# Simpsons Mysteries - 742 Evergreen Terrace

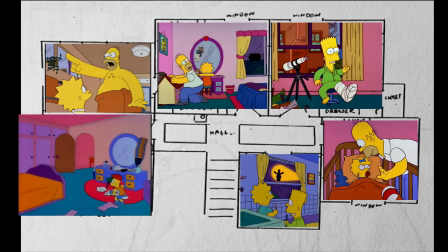(12:25)
As a whole, this layout is probably the most commonly seen on the show. For example, episodes like Bart's Friend Falls in Love,
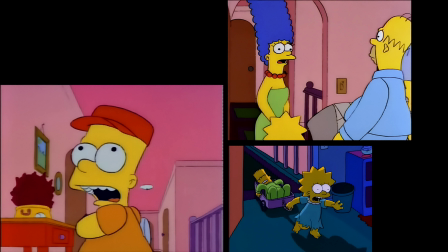(12:33)
Springfield, and Itchy and Scratchy Land all confirm the master bedroom being at the end of the hallway, near this railing.
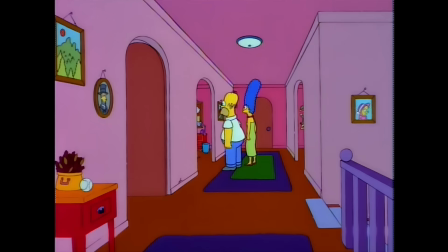(12:39)
For the kids' room, you have something like Home Sweet Home Diddly Dum Doodly that show off each of their positions,
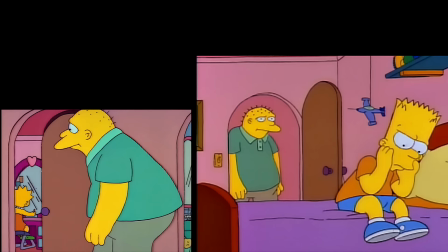(12:45)
or episodes like Stark Raving Dad and Treehouse of Horror 7 doing the same thing.
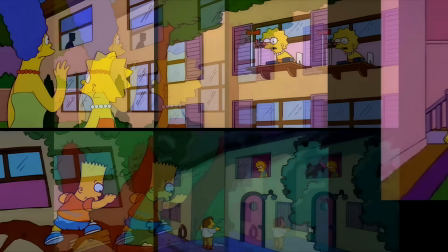(12:50)
Sometimes you get outdoor shots for confirmation. However, there are a ton of moments where the writers are forced to cheat a little.
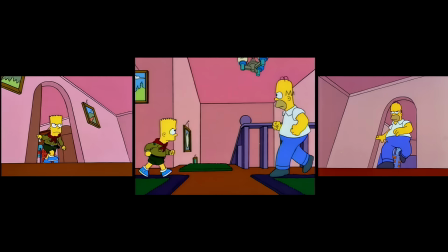(12:57)
Maybe they need a character visible for a specific scene. Maybe something needs to be switched around for the sake of a joke.
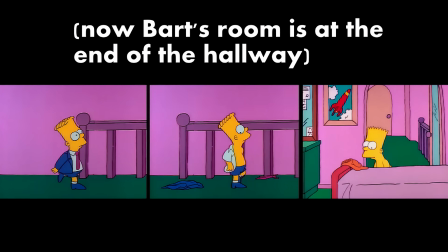(13:04)
They play pretty fast and loose with these bedrooms, depending on what they need. For example, there are several instances of Bart having a front-facing window,
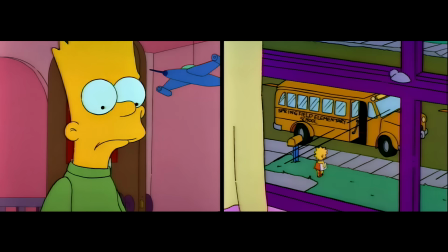(13:12)
for when he needs to yell down to Homer, watch the school bus leaving without him, or spying on Lisa.
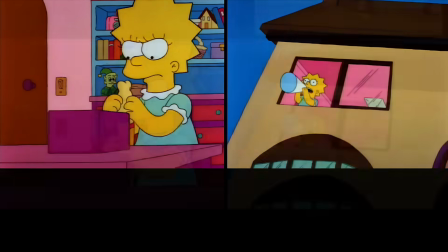(13:17)
Sometimes Lisa's room faces the front, when she needs to give away her Malibu Stacy stuff or meet her extended family.
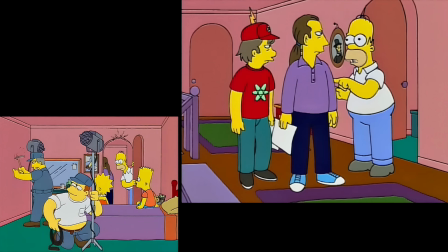(13:24)
Sometimes Bart and Lisa's rooms are switched around, and Bart is in the middle position.
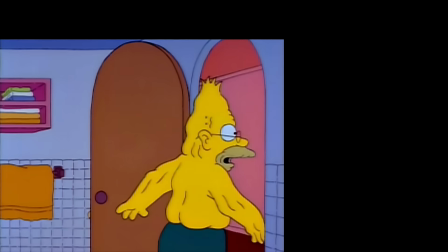(13:29)
Sometimes this spot is taken over by the bathroom, or the bathroom is moved further left between Lisa and her parents' room.
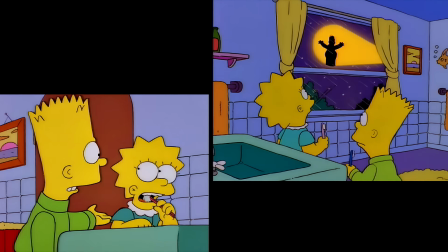(13:35)
The bathroom in general is very vaguely defined. I usually just think of it as being behind whichever door isn't being used at the moment.
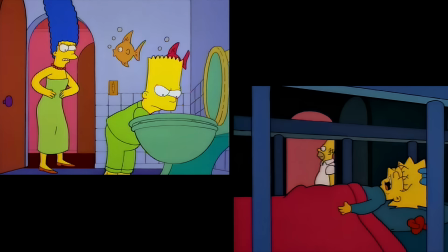(13:42)
Really, the bathroom and Maggie's rooms are pretty interchangeable in terms of which one is which.
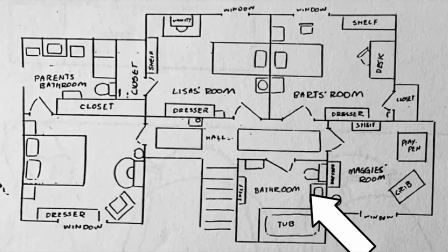(13:48)
According to the map, this front room is the bathroom, but we've definitely seen it belonging to Maggie,
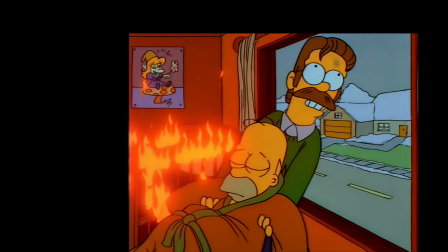(13:53)
like at the end of Lisa's Substitute, and most notably in Homer the Heretic.
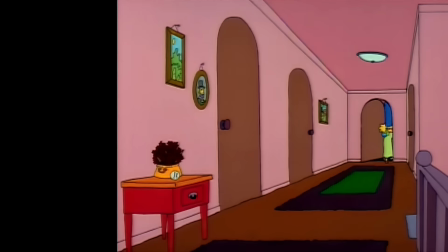(13:58)
But to be fair, we've seen it at the end of the hallway too, like in Bart on the Road and My Sister, My Sitter.
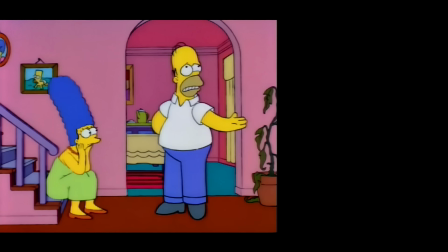(14:05)
Some of the weirdest stuff happens when Flanders gets involved in the plot.
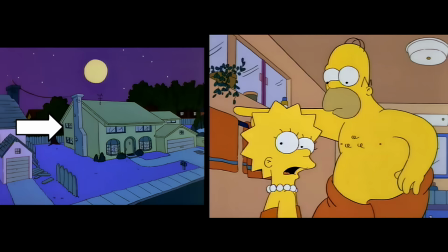(14:09)
The only upstairs window that faces the Flanders house is the master bathroom, whereas the master bedroom faces front.
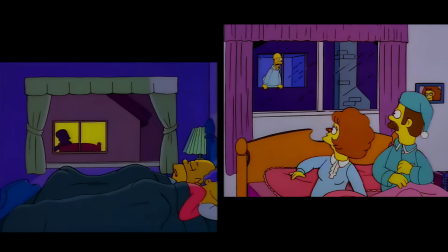(14:16)
However, in Lisa's Day with Density, we gotta do this joke, so let's rotate their whole bedroom 90 degrees.
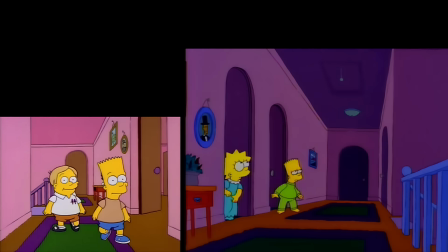(14:23)
With Bart, we know his bedroom is on the opposite side of the house, with his window facing the backyard.
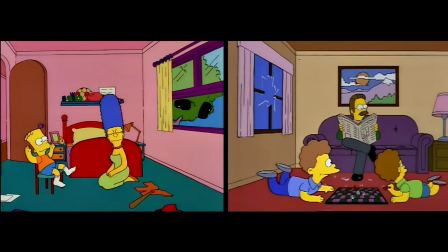(14:28)
Yet he is still able to kick off his shoes into their house. He's able to pull off this prank with the radio.
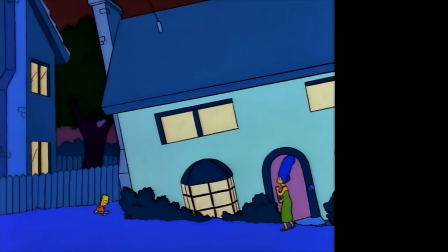(14:34)
When the foundation shifts, he falls out of this side of the house. Then there are instances where the bedrooms shift around mid-episode.
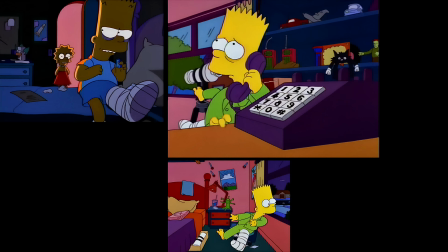(14:41)
Like Bart of Darkness, for example, we have Bart's room in his typical place in the corner.
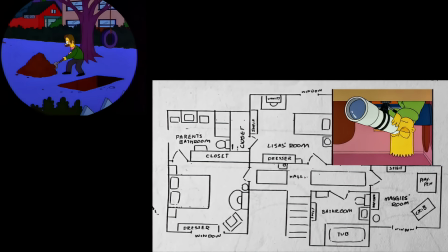(14:46)
During Act 3, this ends up making the angle to watch Flanders' house kinda awkward,
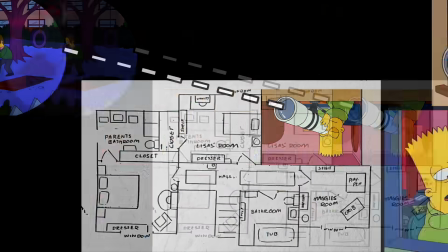(14:51)
but sure, it's doable, even if Bart is pointing the telescope all over the place.
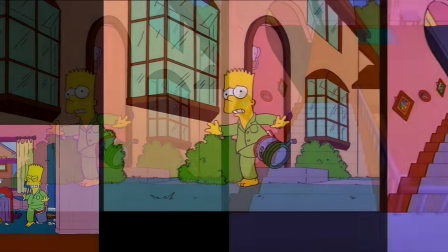(14:55)
However, by the time Bart has to rescue Lisa, his room is on the opposite side, where the balcony railing is.
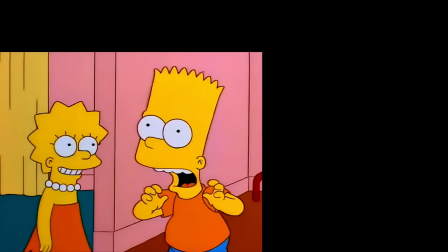(15:01)
I blame Alfred Hitchcock. In My Sister, My Sitter, Bart's room arguably changes places 3 times.
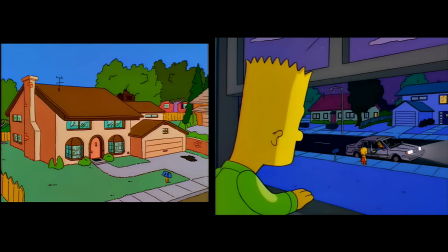(15:08)
First, he has a front-facing room. This angle looks like it'll be from the left side of the house, where Homer and Marge's room usually is.
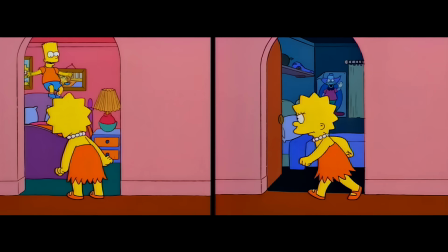(15:14)
In Act 2, when Lisa's looking for him, his parents are his neighbor to his left, likely putting his room in its usual spot.
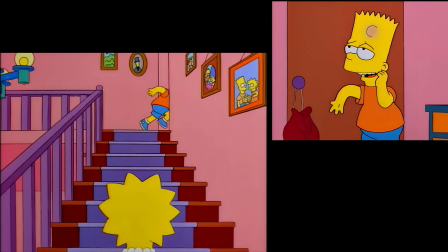(15:22)
Then in Act 3, when he barricades himself, he has the front-facing room next to the stairs.
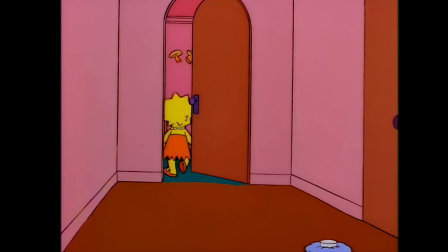(15:27)
And now Maggie is his neighbor to his left, at the end of the hallway. And then Lisa climbs out of Maggie's window onto a tree that doesn't exist in their front yard.
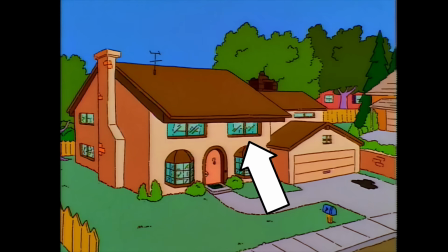(15:36)
Yeah, My Sister, My Sitter is kind of a nightmare.
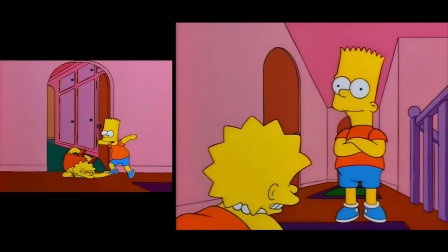(15:39)
I've poked fun at a lot of the weird continuity stuff, but by and large, these are the exception to the rule.
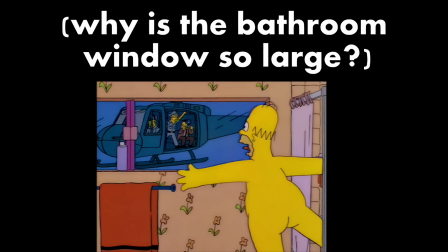(15:46)
When weird stuff happens with the Simpsons house, there's usually a purpose behind it.
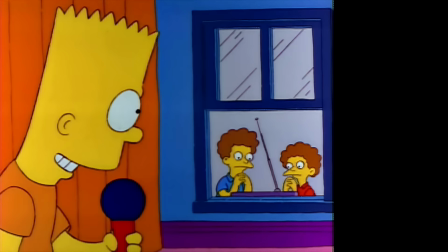(15:51)
The writers take the stance that this joke is better if the room is magically over here, so let's just do it.
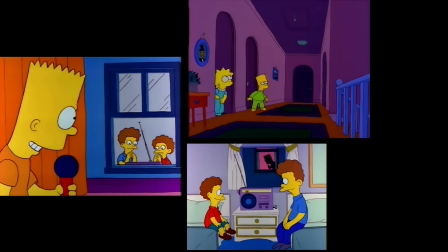(15:57)
Let's not hamper ourselves because technically this isn't correct. If Homer's gonna sneak bowling balls out of the basement, it's better he do it through the main foyer.
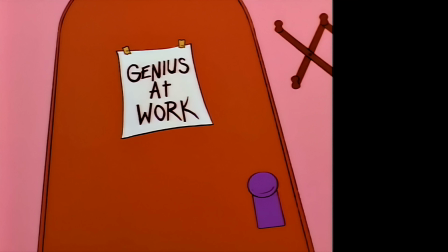(16:06)
If Homer has to ask Marge a question from the basement, it's better he pokes his head out of here.
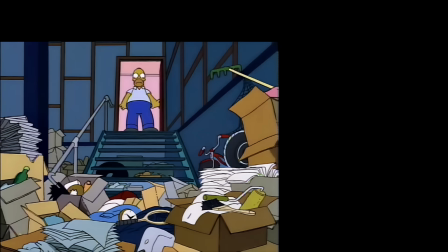(16:11)
To be honest, I think the writers and animators have played it pretty smart with the Simpsons house.
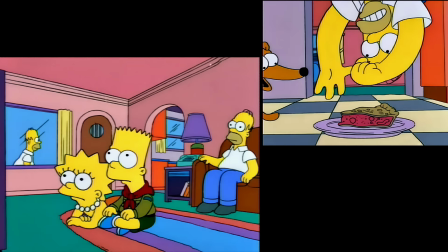(16:16)
That they don't mess with places like the TV room or the kitchen all that much. If they're gonna cheat, they'll use these more poorly defined areas.
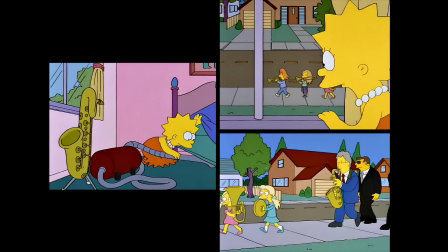(16:25)
The Simpsons house is amusing in how the writers and animators cheat constantly with the backgrounds and the layout, but usually get away with it.